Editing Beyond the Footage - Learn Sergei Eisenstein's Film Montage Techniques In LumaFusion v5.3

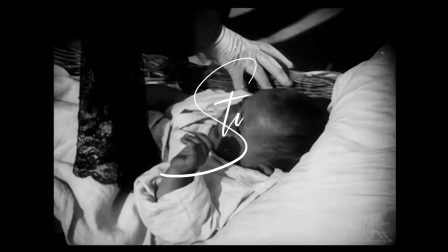Hi, I'm Stu. Welcome back to another video.
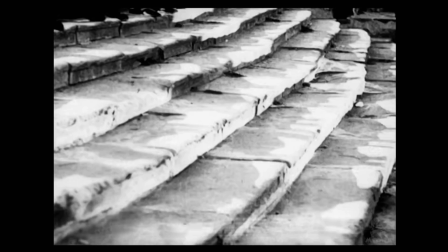Today we're stepping away from the nuts and bolts of editing with LumaFusion and looking instead at how you can grow your editing vocabulary.
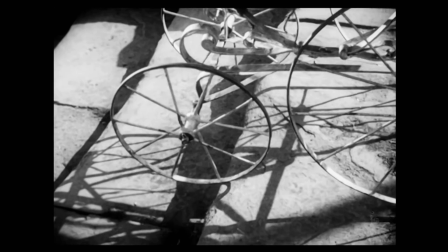In other words, how can your cut say more than just what's on the screen? That's where Sergei Eisenstein's collision montage technique comes into play.
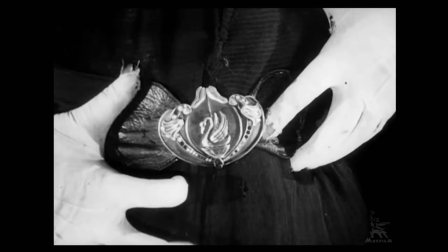Sergei who, I hear you saying? You may not know the name, but I guarantee you, you'll have seen his style of filmmaking.
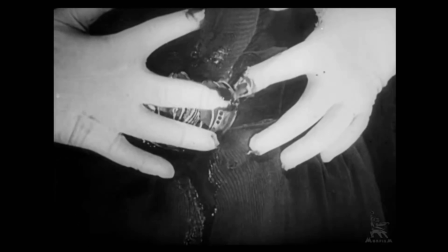So who was Eisenstein? He was a soviet filmmaker working in the 1920s.
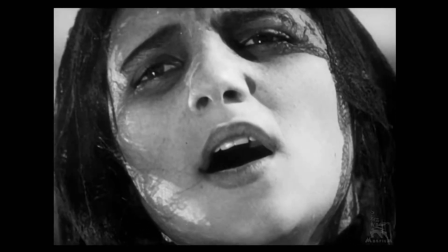He's often called the father of montage as he believed that editing wasn't just about joining shots together, it was about colliding them to provoke thought and emotion.
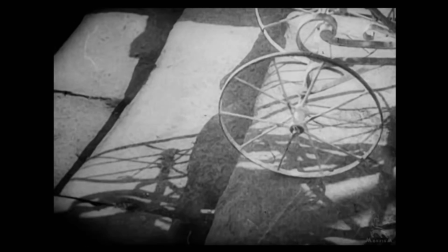His films like Battleship Potemkin and Strike left such a profound legacy that filmmakers
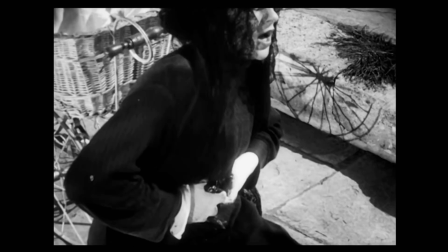today still borrow his methods to shape stories and even change the meaning of a scene.
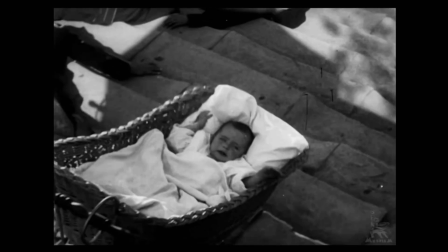The Odessa step sequence in Battleship Potemkin is so powerful that it's been echoed and reinterpreted in films ever since.
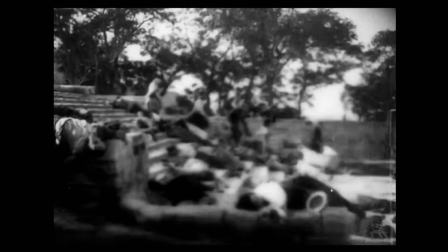It's set the standard for how montage could heighten drama and symbolism far beyond simple storytelling.
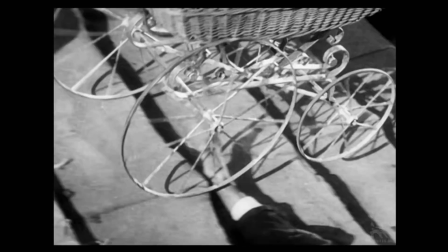And if Odessa sounds familiar, that's because it's a city in Ukraine,
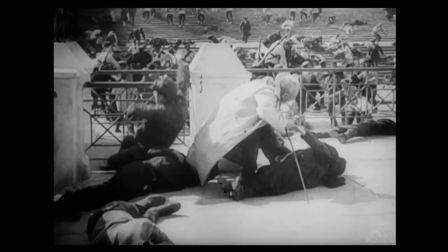a place that sadly is being shelled almost daily in the current war, but here's how it looked before the conflict began.
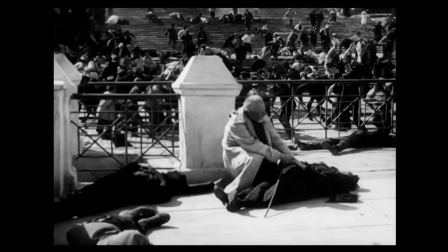If you're over 35 and the sight of a pram bouncing down a staircase looks familiar, You've probably seen Brian De Palma's The Untouchables.
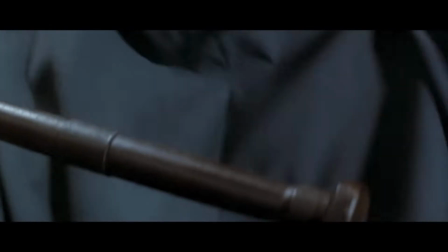In that film, De Palma pays direct homage to Eisenstein's Odessa Steps sequence.
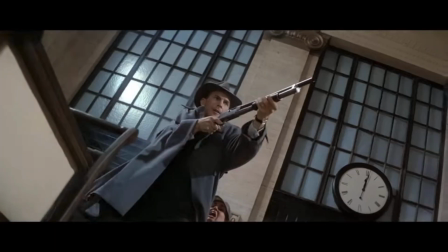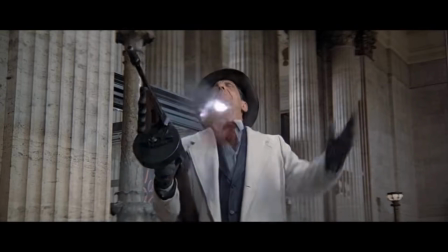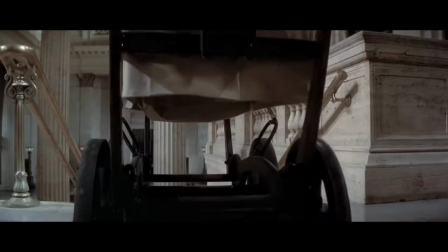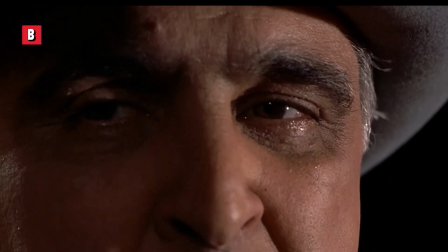Then we get to the Naked Gun 33 and a third of the final insult,
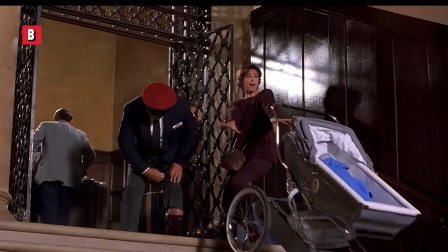a parody sequence that spoofs The Untouchables while also nodding back to Eisenstein's Odessa Steps sequence all at once.
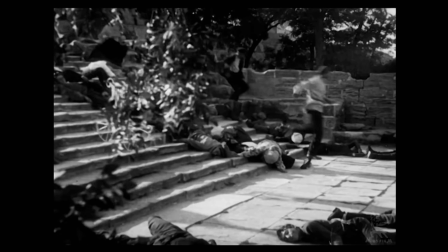I'll leave a link in the description so that you can watch the full Battleship Potemkin movie
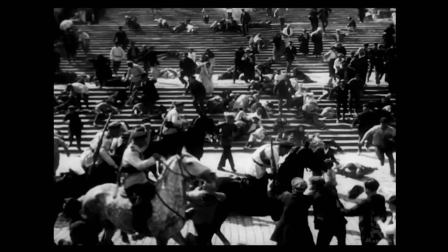which is on YouTube even though it's a silent movie I guarantee you'll be totally engrossed in it
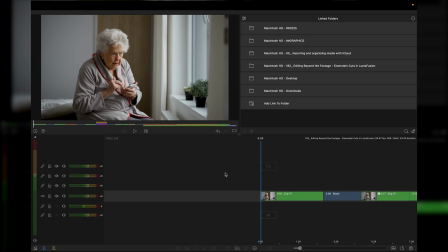to finish things off I'm just going to show you a few examples of real world ways edit in the style of Eisenstein first clip an old lady somebody's grandma looking very concerned at news from her phone so if I've taken that clip and I've created a digital push-in using frame and fit
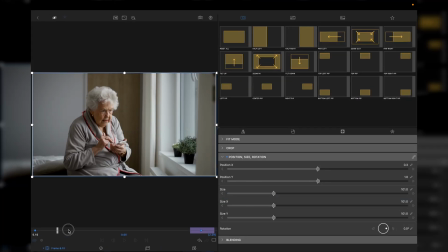so two key frames and then just a gentle push in.
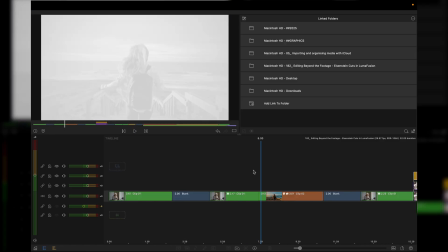It helps you focus up on her face and then a flash transition and cut to a young lady going down steps. Now this could be many things. Thinking back to her youth, her thinking back to a friend, about her granddaughter or great-granddaughter.
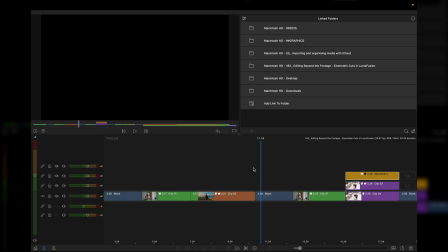The beauty of this style of edit is taking one piece of footage another to get a new meaning.
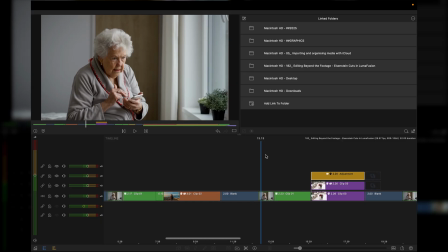and this time I'm pulling out of the shot so just the opposite of previous and again is she thinking back to the past is she thinking of a granddaughter is
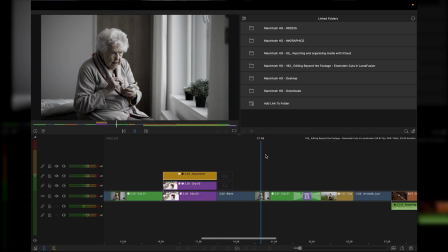she thinking of a great niece is that a grandson you just don't know and this time I've faded down on effects just to kind of make it a washed out look no pushing just a cross dissolve a
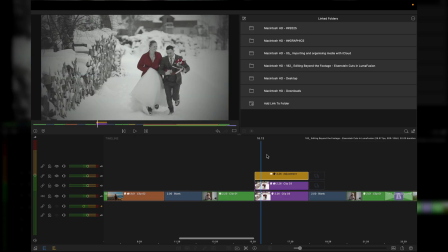girl young girl hiking so you just have to think of which ones you want to work to.
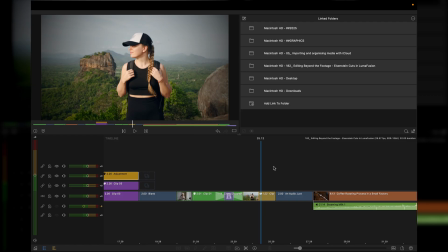Another juxtaposition you can actually do is to mix audio.
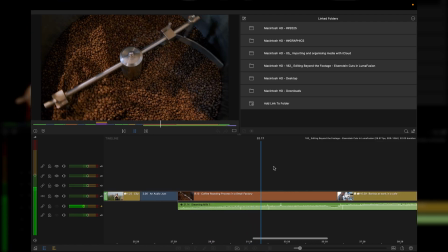So we've got coffee roasting going on here but the audio is actually for milk being steamed and it allows you to then cut to the scene.
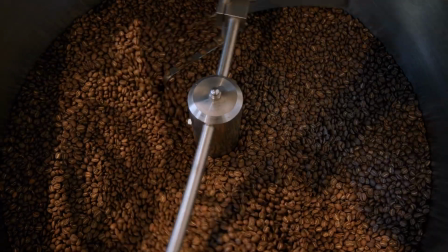Well this is known as an L-cut normally. You can use the montage technique and have it work with audio and particular sound effects.
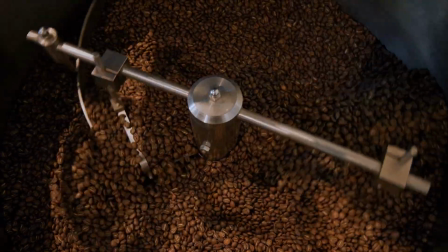And there we go.